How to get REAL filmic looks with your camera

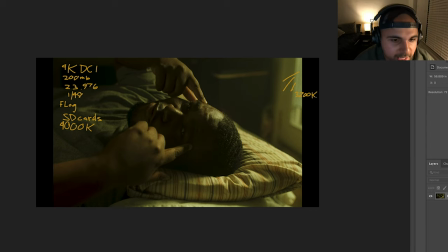So 3,200 is about tungsten right there and the reason I dialed it to that is because number one tungsten is going to give you the most accurate skin tones possible versus daylight and number two it's kind of more the look that i was going for um so when i balance the camera
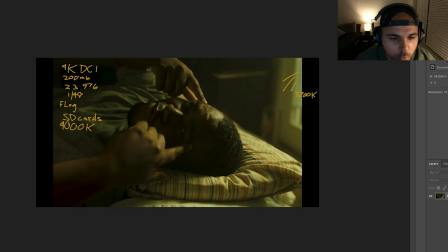to 4 000 kelvin with a 3 200 kelvin light it's giving us this more warm uh golden orangish look if you will and the green is actually really not done in post i push just the green tint in camera and you can do that in your white balance setting so that's pretty much
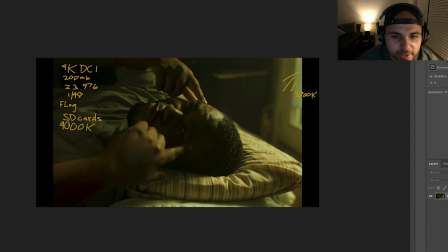everything that we were rocking for white balance so the sky panel right over here getting back to our lighting is punching in and it's just giving us this nice uh key like this edge right over here on him and it's just falling off on his face like really nicely i had it at
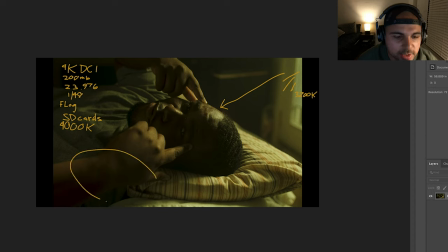full output like right over here through the window um and then on the other side i had a big massive white side of a five and one reflector so the light came in it bounced off of this whiteboard and then right back into his face and what that's doing is just like right
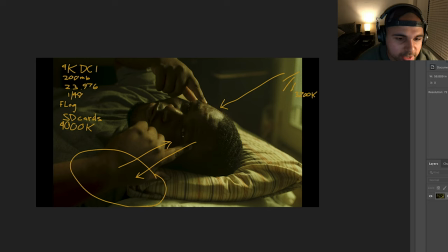over here in these dark shadow areas it just softens everything up and if you can even see there's like a little bit of a catch in his eyes from my five and one this way everything doesn't just fall off into into black so it just cleans up my shadows a little bit and
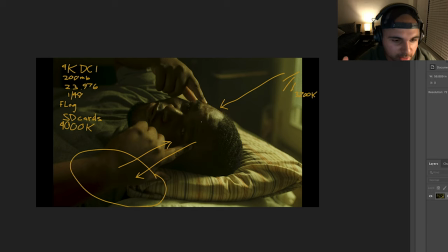uh just helps it like grade a a little bit smoother without being so so dark and dramatic and that's pretty much it for the lighting um the last thing that i did is we just added haze inside of here and the haze really helps to just carry the light over it softens up
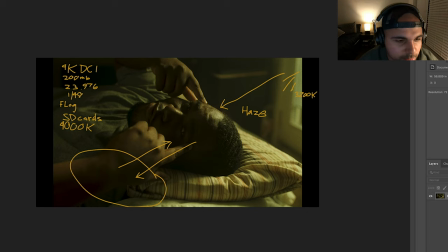the image a little bit and it's just going to give you a much more overall filmic look the thing I'd recommend when using haze is try not to overdo it if you do I've made this mistake before you're going to get a very chalky chalky look and your image gets soft and it
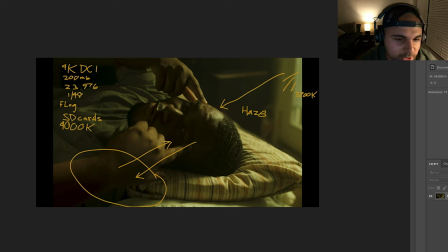just doesn't look so good so be sparing with it try and thin it out as much as possible if you don't know what a hazer and you're trying to do something on the cheap with smaller rooms, uh, go on Amazon and pick up a, uh, pick up a fogger. You can get one for like 30 bucks, pick up some liquid on there.
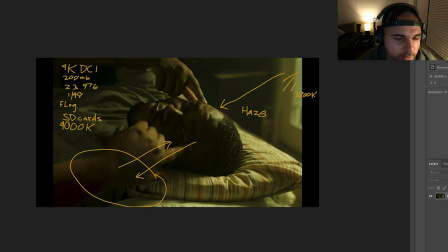Um, it'll give you similar results, but you want to take like your five in one or like a piece of cardboard and waft out the fog. So it's like real, real thin, wait a little bit. And once it's nice and thin, you're going to get great, great results with it. Uh, and the last thing is check your, uh, check your smoke alarms in the room.
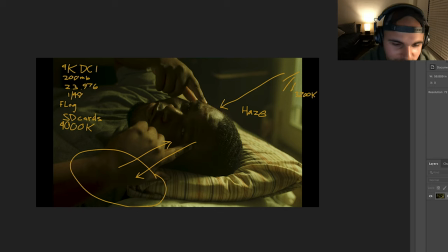Make sure you've disable all of them unplug them and then for extra safety just put over like a like a plastic shopping bag and that'll make sure that it won't go off because I've been there and it's awkward and you don't want the fire department showing up so that's it for this frame
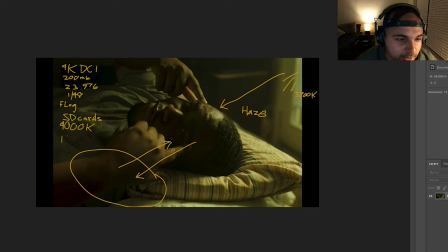and the last thing I almost forgot is that we were running a one fourth sorry one eighth black pro mist on here and that just softened things up just a little bit more um and gave us the overall look now because i
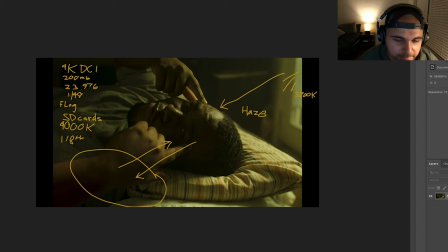was also using this um this sky panel had great output um as soft as the promist is and it kind of just gets things up i also want sharpness at the same time i know it's weird it sounds like a balance but you can see pretty much almost every detail on his pore like
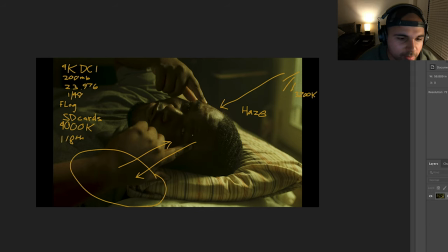on his skin without being overly sharp now this was shot at about t6 on rokinon 35 millimeter and shooting at like that kind of t-stop is going to give us just a much more crisp image overall much more professional image and even then look guys i'm still
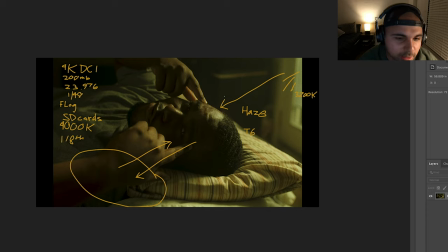getting depth of field so i'd recommend staying away from like apertures like 1.4 and stuff like that when you shoot at higher t-stops like this with you know a tighter focal length you're still going to get that depth of field you're still going to get some pressure compression but you're just going to get an overall sharper
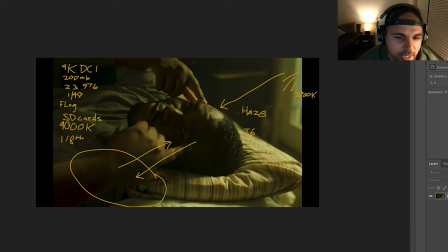more clean image and i pretty much used my light meter most of the time not the one on my camera i have a seconic to ensure that i was getting the proper t-stop that i was trying to shoot at so that's it for this look i hope that helped let's go on to the next one over here
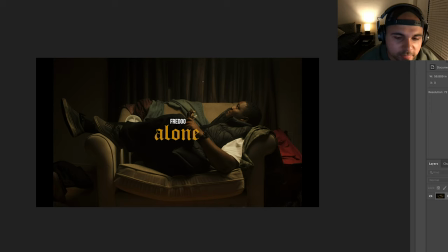all right so this one's actually going to be the opener for the video and same thing this was a pretty much shot all the camera settings were exactly the same although our light is a little bit different so right over here we had a c-stand
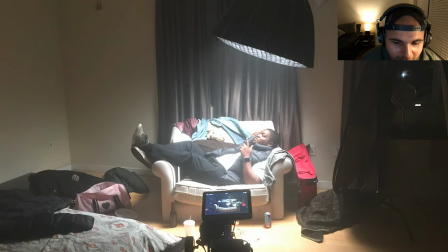and that's actually a piece of cloth covering the bottom of it so you couldn't see it c-stand and then we had the arm coming over with an aperture light dome right over here bringing this nice light right down onto him and this was in an aperture 120d mark ii now
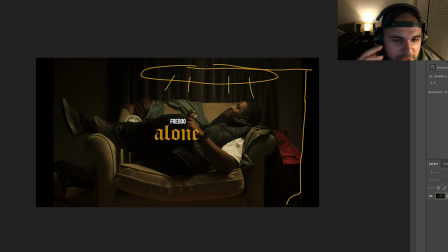what's a little bit different here is the 120d does not do tungsten it is only a daylight 5600 kelvin balanced light or i think it's actually 6000 i forget but you get the point so it only does that but i wanted tungsten so what i did is i used a ctb
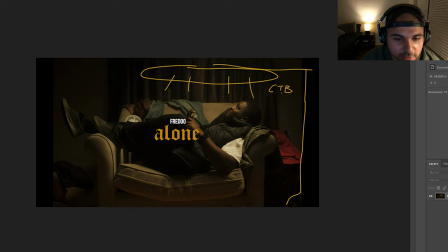in there and the light dome too actually has a nice gel holder so i took a ctb uh sorry what am i saying here i took a cto you're losing it here sean i took a cto which stands for color temperature orange and i put
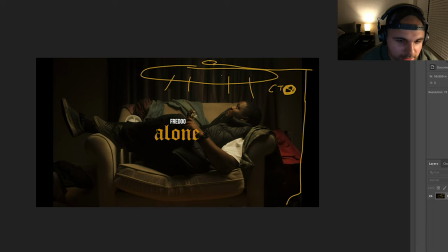it inside the gel holder here and that basically takes our daylight uh balance aperture 120d and makes it into a tungsten and that's going to give me my better skin tones. It's going to give me more of the warm look that I want. And same thing. We went 4,000 Kelvin inside the camera on this one.
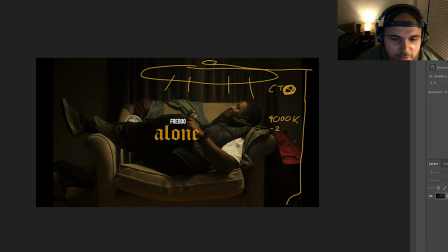I think I went for like just a minus two on like the green tint, just like pushing over to the left. You'll see it in like your, uh, in your white balance settings. And that's pretty much it. We use the haze to all of the camera settings were the same. Uh, and then I think this was shot at about T six too.